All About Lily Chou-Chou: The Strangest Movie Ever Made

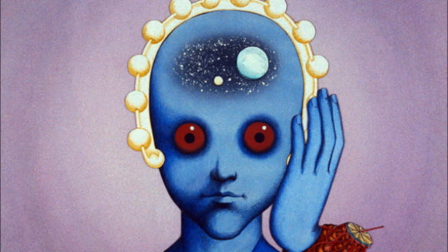(0:00)
Now, cinema has had its fair share of weird and wacky films, however there is one that to me seems to stand out to me as a very strange film,
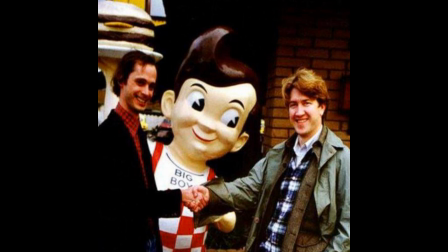(0:07)
not weird like a Lynch or John Waters film, but strange in its structure, its filming still and the point of the film as a whole. That being the two of us in one film, all about Lily Choo Choo.
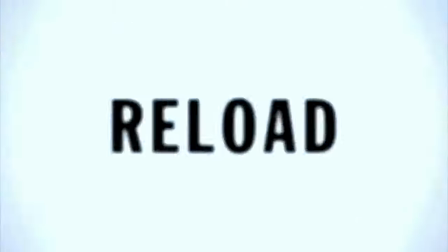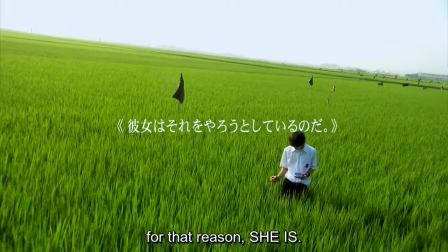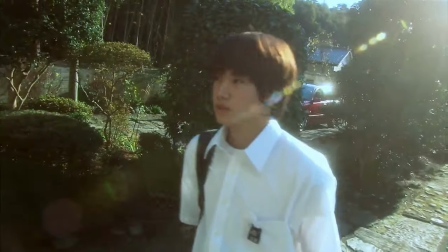(0:32)
now the basic plot of the film follows two high school kids in japan named yuchi and hishino and basically deals with their horrible lives whether bullying
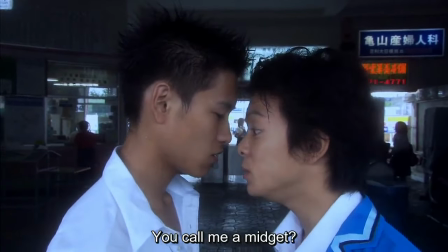(0:40)
suicide rape violence in general and their only escaped being the artist lily choo choo who didn't exist in real life became a thing because of this film
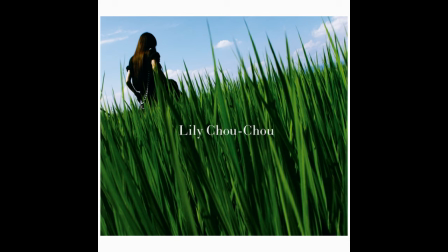(0:48)
now one of the best things about the film even if you don't like it is the beautiful cinematography whether
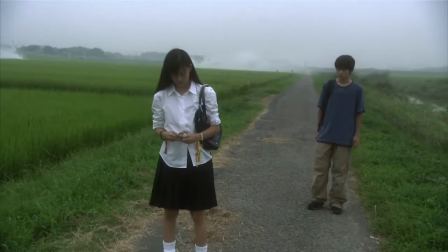(0:55)
yuchi standing in the rice fields the night time almost night vision shots to the islands of Okinawa,
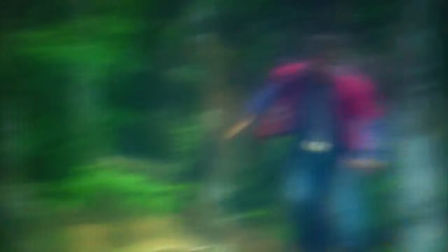(1:01)
all done brilliantly and beautifully, and I think really make you feel what the characters are going through, the sense of not belonging and feeling lost, which the film's cinematography conveys beautifully.
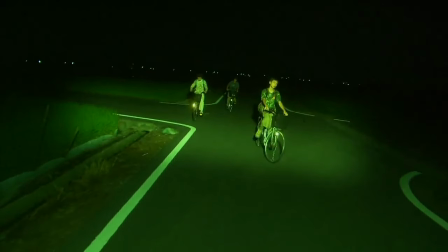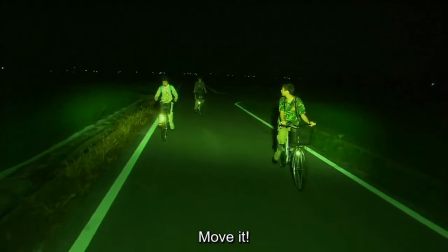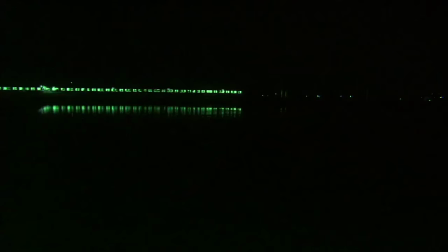(1:22)
And it's one of the key aspects to the film that makes it kind of strange, as it's a lot of brutal look away scenes but it's contrasted by the beautiful shots,
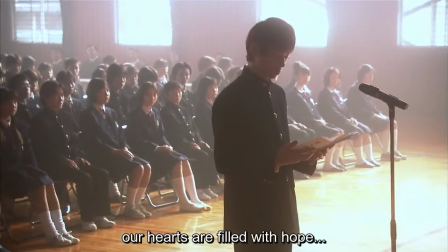(1:31)
one of the best scenes being Hishino who we see throughout the film goes from a nervous awkward kind student to a violent
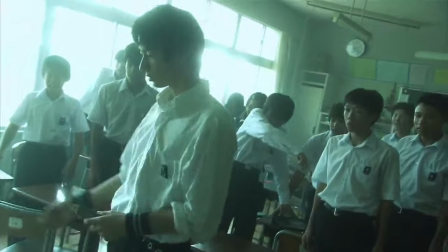(1:38)
controlling guy who forces his friends to violate and uses Suda another female student to prostitute herself.
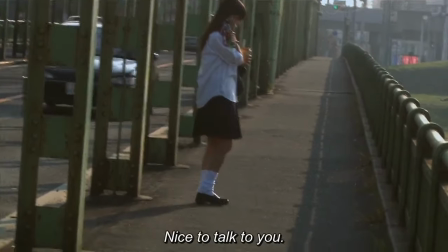(1:45)
Having this moment where he starts to break down in the field whilst listening to Lily's music which
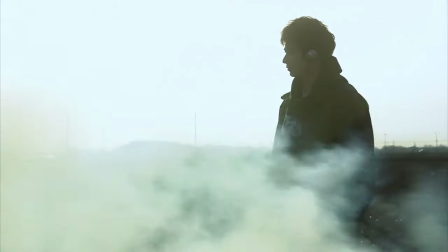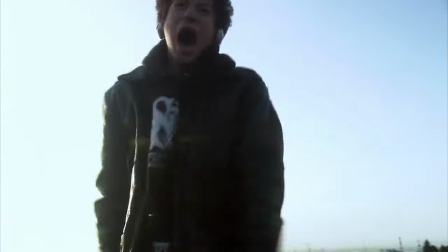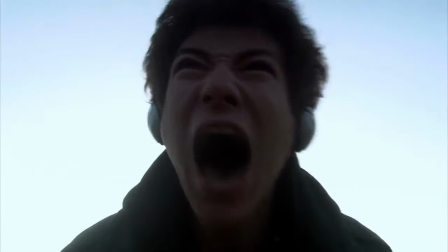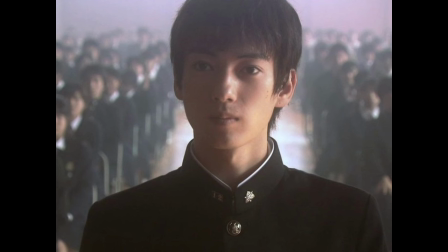(2:08)
is a very important scene that shows us the audience that Hishino in some way doesn't like what he's doing or come but only way to let it all out is the motion is through Lily's music.
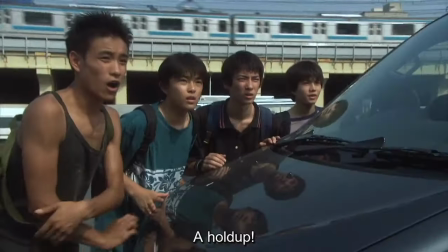(2:18)
Now the film has this eclectic almost disjointed feel, for example the main characters and their gang want to go on holiday to Okinawa,
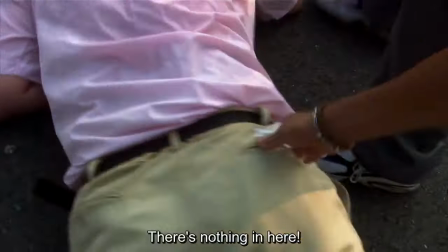(2:24)
basically Japan's paradise, however they can't afford it and through some circumstances eventually rob a guy for his money.
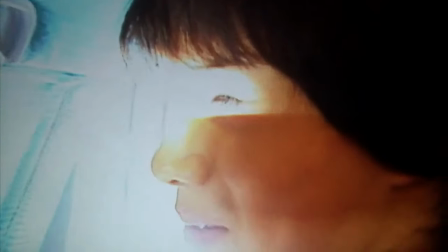(2:31)
However once they get to Okinawa the film's style of filming changes to a handheld style and gives this film this eerie feeling which was the point according to the director.
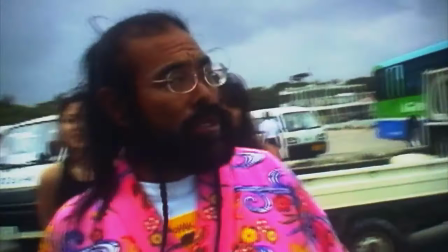(2:40)
It says Shinoda switched to arrest this jabbing handheld camera style for a deliberately unsettling effect."
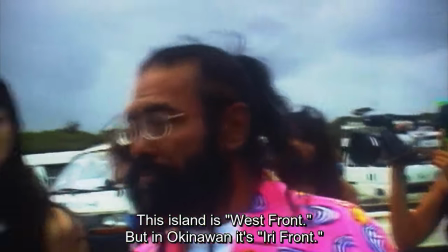(2:49)
Which you definitely feel, but is still very jolly when it happens. Now I'd like to go over the positives and the negatives of the film.
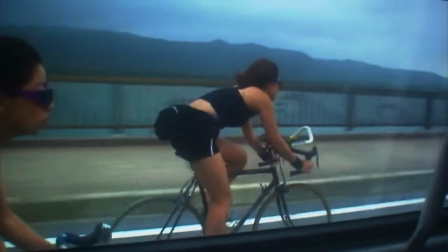(2:56)
As a whole, first off the negatives, the film is rather long, clocking in at about 2 hours and 26 minutes,
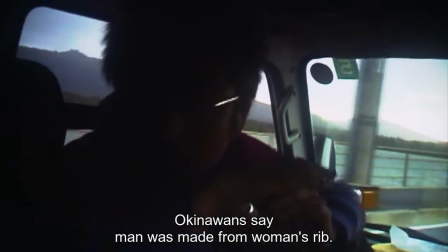(3:02)
which is a big turn off from even wanting to watch the film, and I'm not saying people don't want to watch long films.
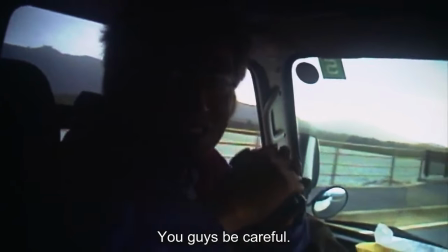(3:07)
However, given the film's reputation as depressing, it does make a large barrier of entry. Next is a story that can be quite hard to follow.
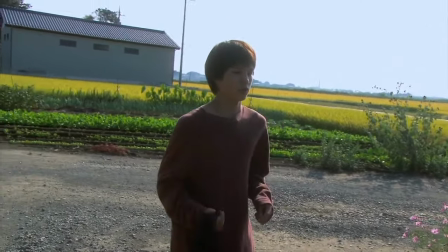(3:14)
For example the film is non-linear but when watching the film I didn't even realise personally
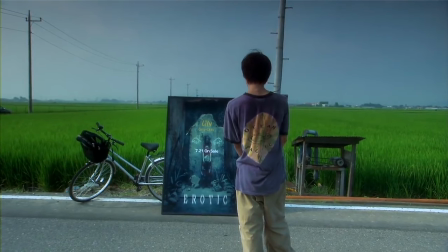(3:19)
that the film starts midway through and then flashes back so it's a little confused for a little while.
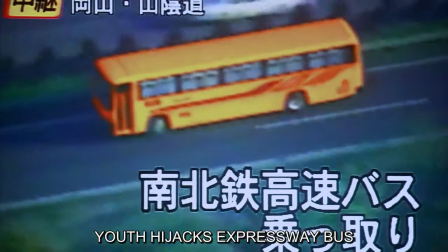(3:25)
And that goes for a lot of the film given it's eclectic style which does work most of the time however in my opinion it's very
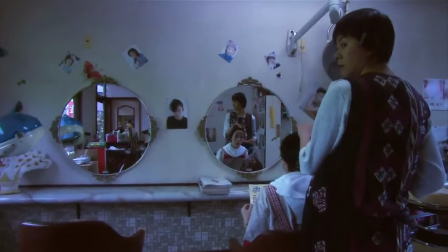(3:31)
confusing and jarring and a lot of the time it is very jarring which for many is the main critique. Now the positives I think the use of message boards slash text messages on screen is done very very well.
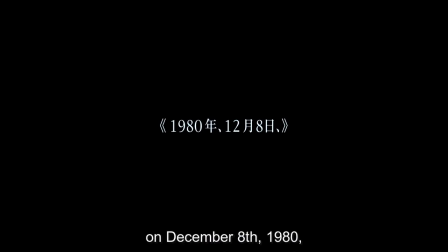(3:45)
Yuchi the main character of the story runs basically a message board for Lily Cho where other people talk about their love for her, his name on the board being Filia and he talks about how Lily is like John Lennon and she is able to connect and be the ether basically the atmosphere and the sky which is why her songs are usually shown in the rice fields.